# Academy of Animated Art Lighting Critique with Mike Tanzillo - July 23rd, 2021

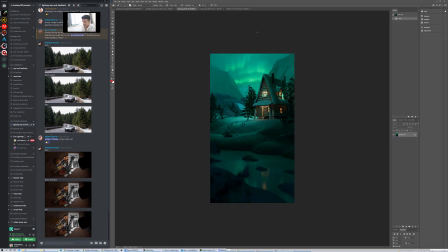12:00 okay all right cool let's hop over into jordan's and we'll take a look at this guy here all right jordan uh i got i should
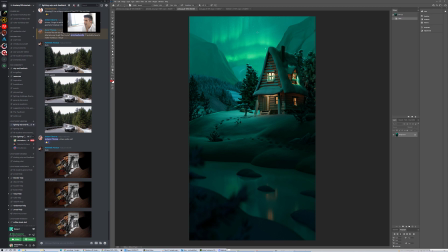12:08 have practiced saying aurora borealis i think that's how you say that um i just terrible at it i saw note about adding stuff to the house at school we'll do that yeah do that in the next iteration to break up those shadows a little bit I think that we can still go
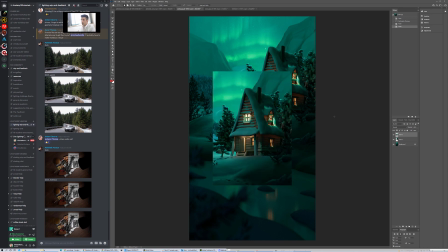12:24 a little brighter on on the house itself and around that red tones and let's warm this up a little bit and
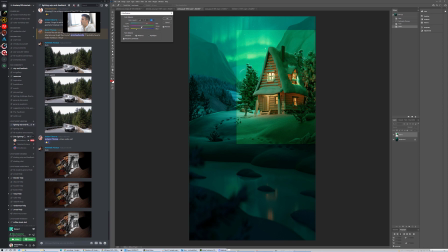I think we could spill that a little bit more strongly and
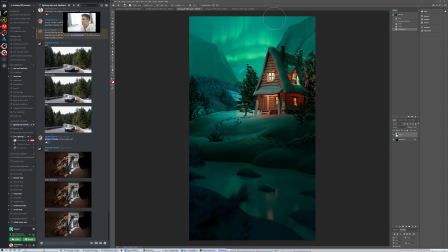maybe even just glow it up a little bit too so
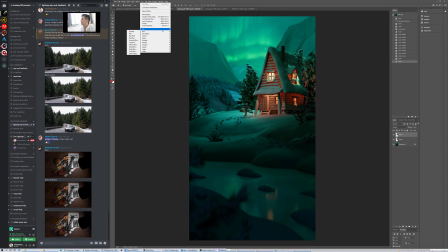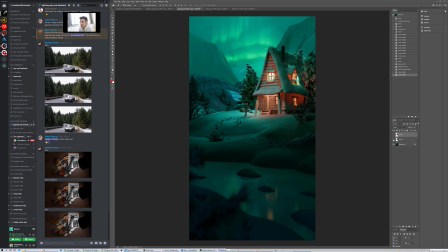13:29 this is a little janky because i just slapped it together there but like adding a little bit of that warmth and that glow around there and and i would even spill it out a little bit more like have have the the light even kind of come out have
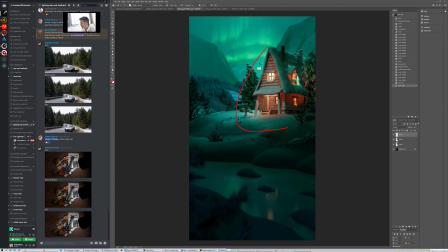13:48 it kind of come out even yeah even further away from the house I think would work really well because I think it's looking great and I think your color scheme is great I
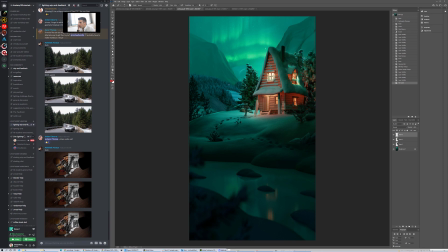14:04 want a little bit more synergy a little bit more I was gonna use the word synergy but I've I don't like that word very much um so basically what i'm seeing is this is like a wall of green
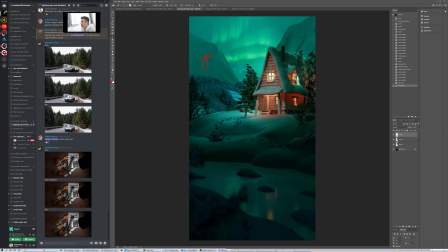14:18 um you know the mountain is a wall there's a green and there's blue and there's more green here and it's kind of broken up into very like specific chunks i like that color scheme i just want to see a more like spotted and and more variation within the objects and within the areas
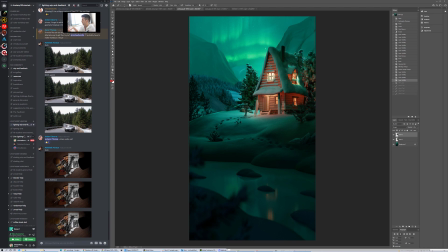14:36 um because then it makes it feel like a larger landscape and less about it being, you know, because like in small spaces, you see these kind of blocks of light, but in larger spaces, it's so big that the light has the opportunity to fluctuate a little bit throughout it.
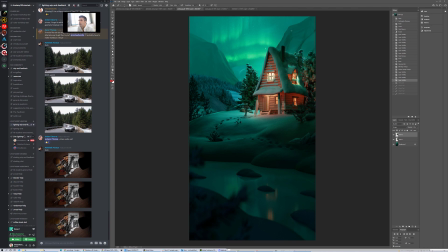14:55 And then I would darken this guy back here and treat it more as a rim light on it. coming in from these lights.
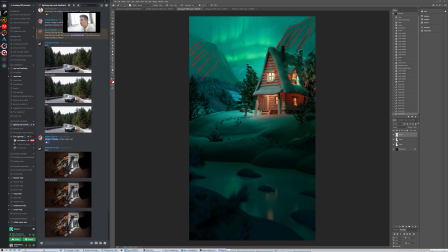15:14 The way that this one kind of is, because this is kind of darker over here, and it's more about the phenomenon, the aurora borealis happening back off in the distance, back behind them, and shining light again, like kind of on the rim. And that way, we can kind of create these larger land masses, larger forms that kind of filter us towards the center.
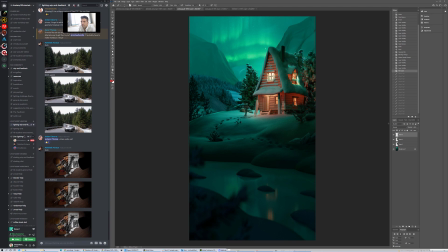15:33 And then, make sure I'm not looking at my color adjusting thing, and then looking at this the snow in the trees is a little dark a little contrasty, I would gamma them up a little bit and lift their kind of mid-tone value
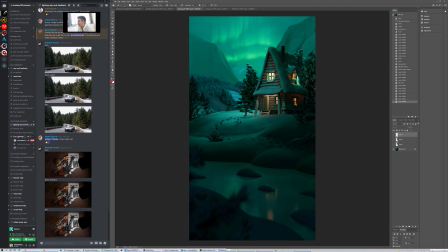15:52 to make sure that we're not seeing them get in this super dark range but other than that I think it's looking pretty good, it's a great setup yeah I think this is looking good oh my I have a suggestion.